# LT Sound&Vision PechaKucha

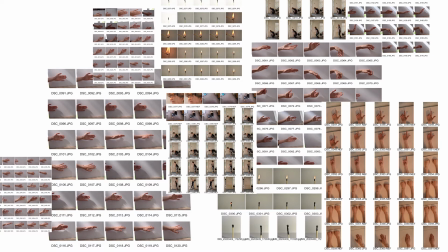250s
Ultimately, the sounds captured weren't clear enough for me to use within the final pieces, but I'm glad I experimented in the first place to get an understanding of how they would work.
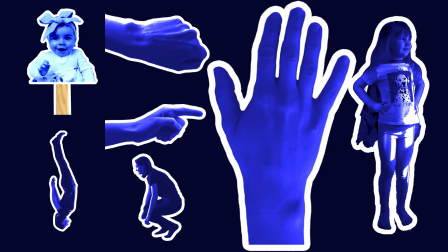261s
Editing photography for the stop motion was a long process. I'd wanted all of the photography to be a blue overlay, hex code 06062C if you're interested, it's the same as the book cover earlier, and to give them a nice chunky border to stand out from the blue background, to highlight them as the issues in the poem are highlighted too.
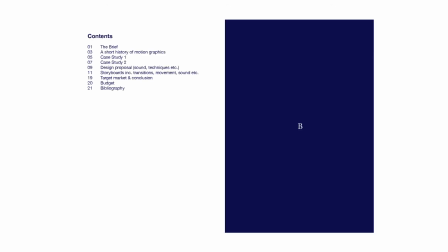280s
Next on the list was the client proposal document. I discussed everything to this point and also provided a detailed storyboard complete with proposed sound clips, animations, timings and styles. I feel I have managed to achieve the vast majority that I set out to do, with the only letdowns being overambition for decidedly complicated or expensive plugins.
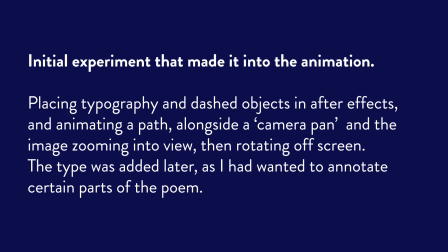300s
An initial experiment that I completed in college was to create and place typography and have the screen look like there was a camera pan, allowing the viewer to view and follow along with the animation. Having never used After Effects before, I'm still very happy with my first ever attempt at trying to make sense of it.
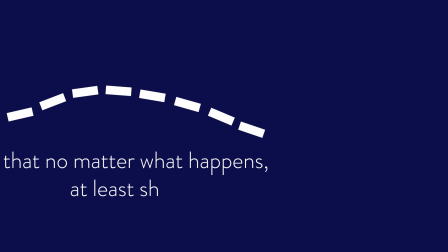316s
This was directly inspired by the Fluid Transitions video.
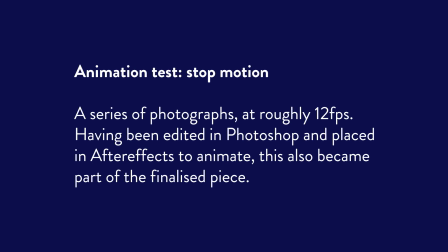319s
I also experimented a fair amount with stop motion, having again been influenced by Juno and Wallace and Gromit to name two. I used burst mode on my camera to create a series of photography showing movement, and after editing them in Photoshop, place them into After Effects to create my animation, as you will see.
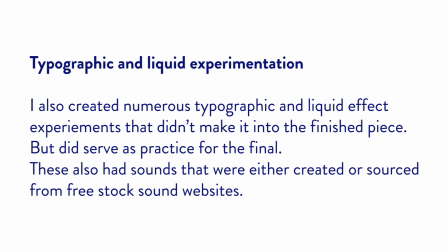340s
For typographic and liquid animation, that was helpful for experimentation.
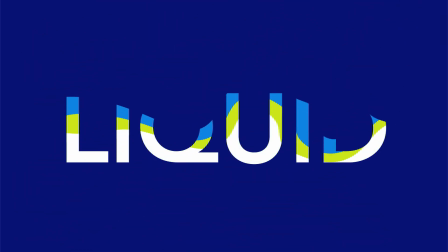344s
I followed a great many tutorials, learning helpful hints and tips which translated into the final, as you will see.
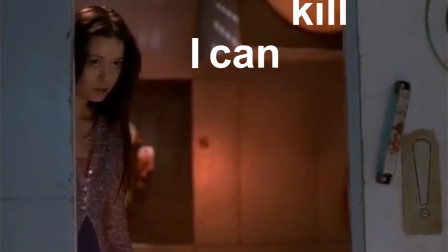354s I can kill you with my brain.
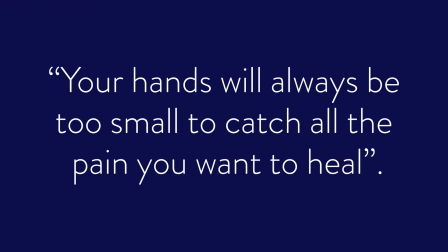361s
I also experimented with null objects and using them as reference for moving objects around as shown, as well as trying out different layouts and compositions.
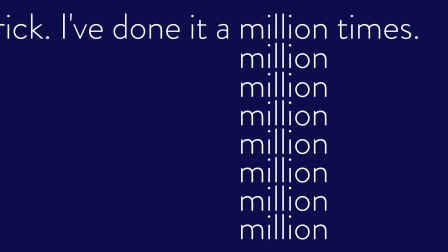369s
I tried to emphasise at the right points and play around with areas I felt could be played with to give a decent sense of motion and fun, or stillness and solemnity.
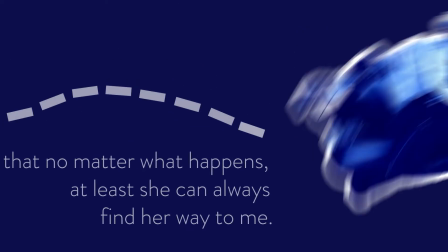380s
The following is the animation fully sped up so you can see it in its entirety.
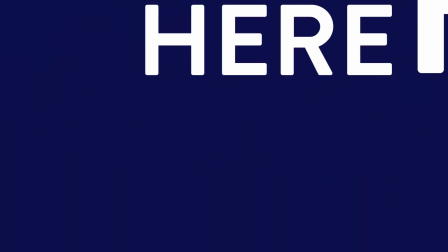385s
I have a research blog which dictates my concepts and decision making,
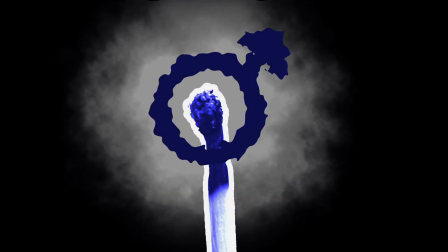388s
and if there are any questions regarding the justification of certain aspects of my decision making, please do get in touch and I'll be happy to answer all of them. Thank you.